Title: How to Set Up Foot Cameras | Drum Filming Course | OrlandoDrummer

Now, everything that we've discussed so far in this lesson has been centered around shots that were captured
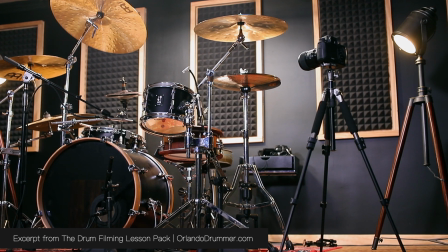[0:04]
with a camera on a tripod somewhere on the ground around the drum set.
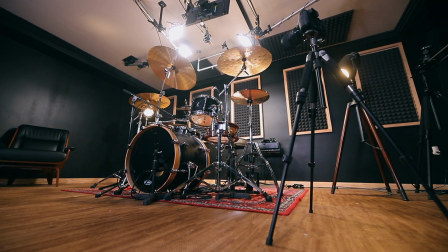[0:09]
But a camera on a tripod somewhere around your drum set, that's not the only type of shot that we need. There's a couple of other problem areas that drummers run into when framing. And a big one I see drummers struggle with is foot camps. And really all of this comes down to one question, and that is where do we put the camera? Now, there is no right answer here, but hopefully I can save you some time by showing you a few of my favorite options that I've explored over the years and how I approach just dialing in a foot camera in general. Now my favorite foot cam angle is just underneath or slightly behind the floor tom and this depends on what millimeter lens you have.
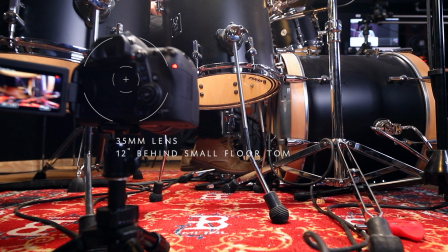[0:41]
If you have a really tight lens it's going to be way behind the floor tom and if you're using a wide
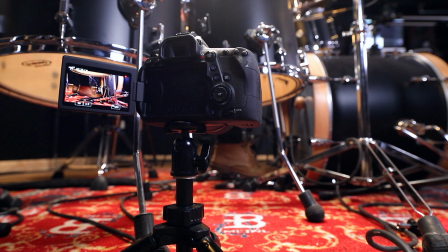[0:45]
angle or something like that it's going to be much much closer to the pedal probably underneath that floor tom.
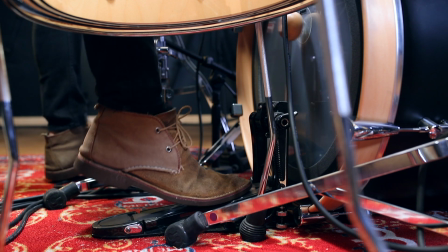[0:50]
But no matter how far back you have to put your camera you want to keep a very slight angle towards the drum head and avoid shooting at 90 degrees to the kick drum this is a really easy one to set up just remember that you may have to rotate your floor tom to get those legs out of the way in this specific camera position you want to make sure that you're able to see the carpet underneath or
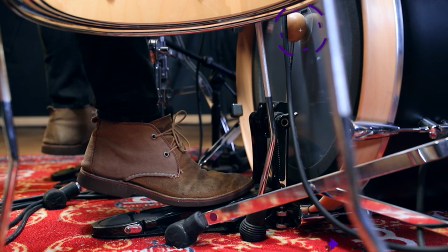[1:09]
in front of the pedal and you also want to make sure that you can see the beater as it makes contact with the drum head if these two things are there you'll be in pretty good shape for this angle overall now you can also use the thirds grid that we discussed
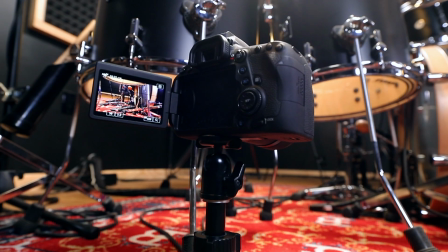[1:20]
to see if you like to put your foot maybe a little bit off center or maybe the beater is a little bit off center.
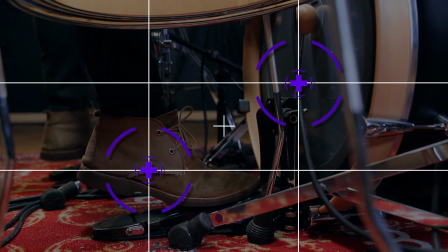[1:26]
In my mind the center of your foot and the beater when it strikes the drum head are the two focal points that you have to play around with any kind of foot cam.
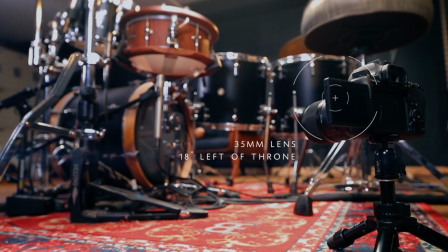[1:34]
Another foot cam option is to go back and left so you're shooting both of your feet at the same time.
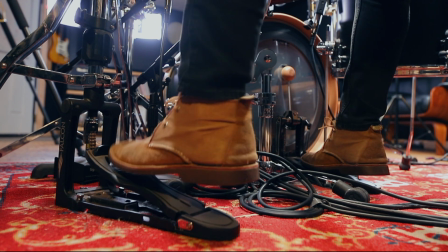[1:39]
I don't think it's always necessary to show both feet but it's definitely a good option if you want to show as much as possible just underneath the drum set in general.
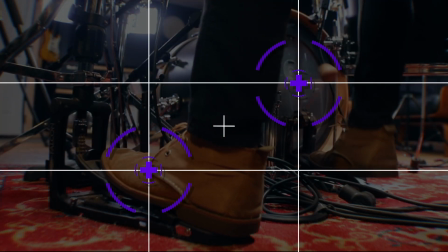[1:47]
In theory when I set up this shot I I want both of my feet to be lined up with our vertical grid lines that we talked about earlier. This is a lot easier said than done, but if you can find that perfect position,
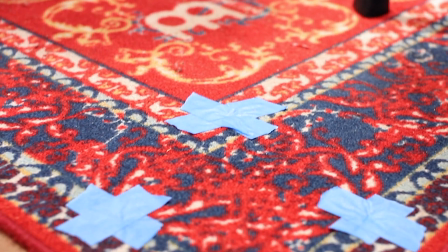[1:57]
make sure to put a little bit of tape on the floor to mark that camera position so you don't have to dial this shot in every time you want to use it.
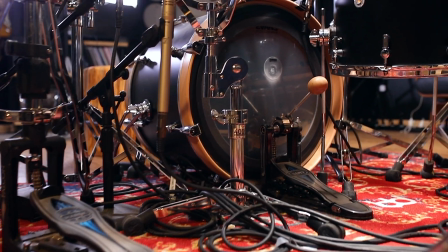[2:02]
And if you're not concerned with getting the left foot on camera, you can always just bring the camera a little bit closer to the pedal and focus on only the right foot.
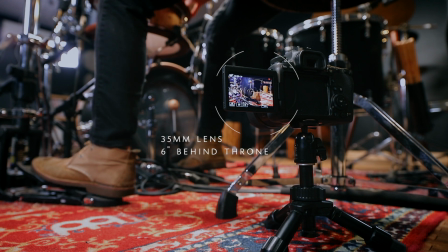[2:10]
The camera may have to be almost underneath or slightly behind your throne to get this kind of shot, but it can most certainly be done.
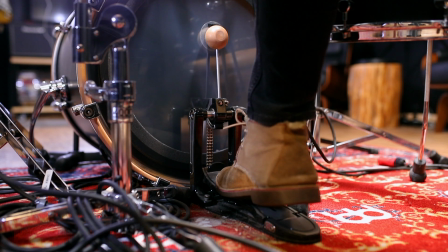[2:16]
Just takes a little bit of time to dial in. Again, this will be very lens dependent. In my mind, this is the more slightly difficult way to shoot your kick drum from the left side here.
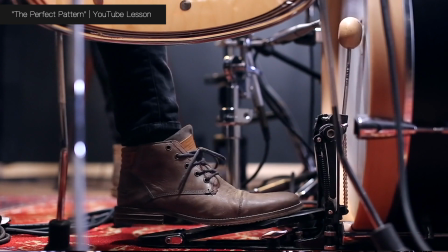[2:25]
So I recommend shooting from the right side of the kit in most scenarios. And before we move on from foot cams, just remember that this isn't a shot that you have to have.
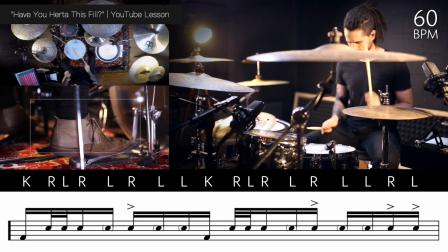[2:33]
In my mind, I'm only concerned with a foot cam if my foot is doing something interesting or if the kick drum is relevant to the type of content that I'm shooting,
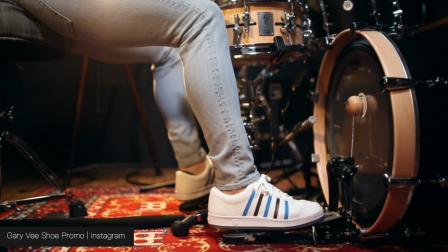[2:42]
like if it's a kick drum based lesson, sure, I'm going to use the foot cam. But if you're covering a Taylor Swift song with a basic rock beat for four and a half minutes, you don't need to worry about a foot cam. Now let's move on to framing overhead shots.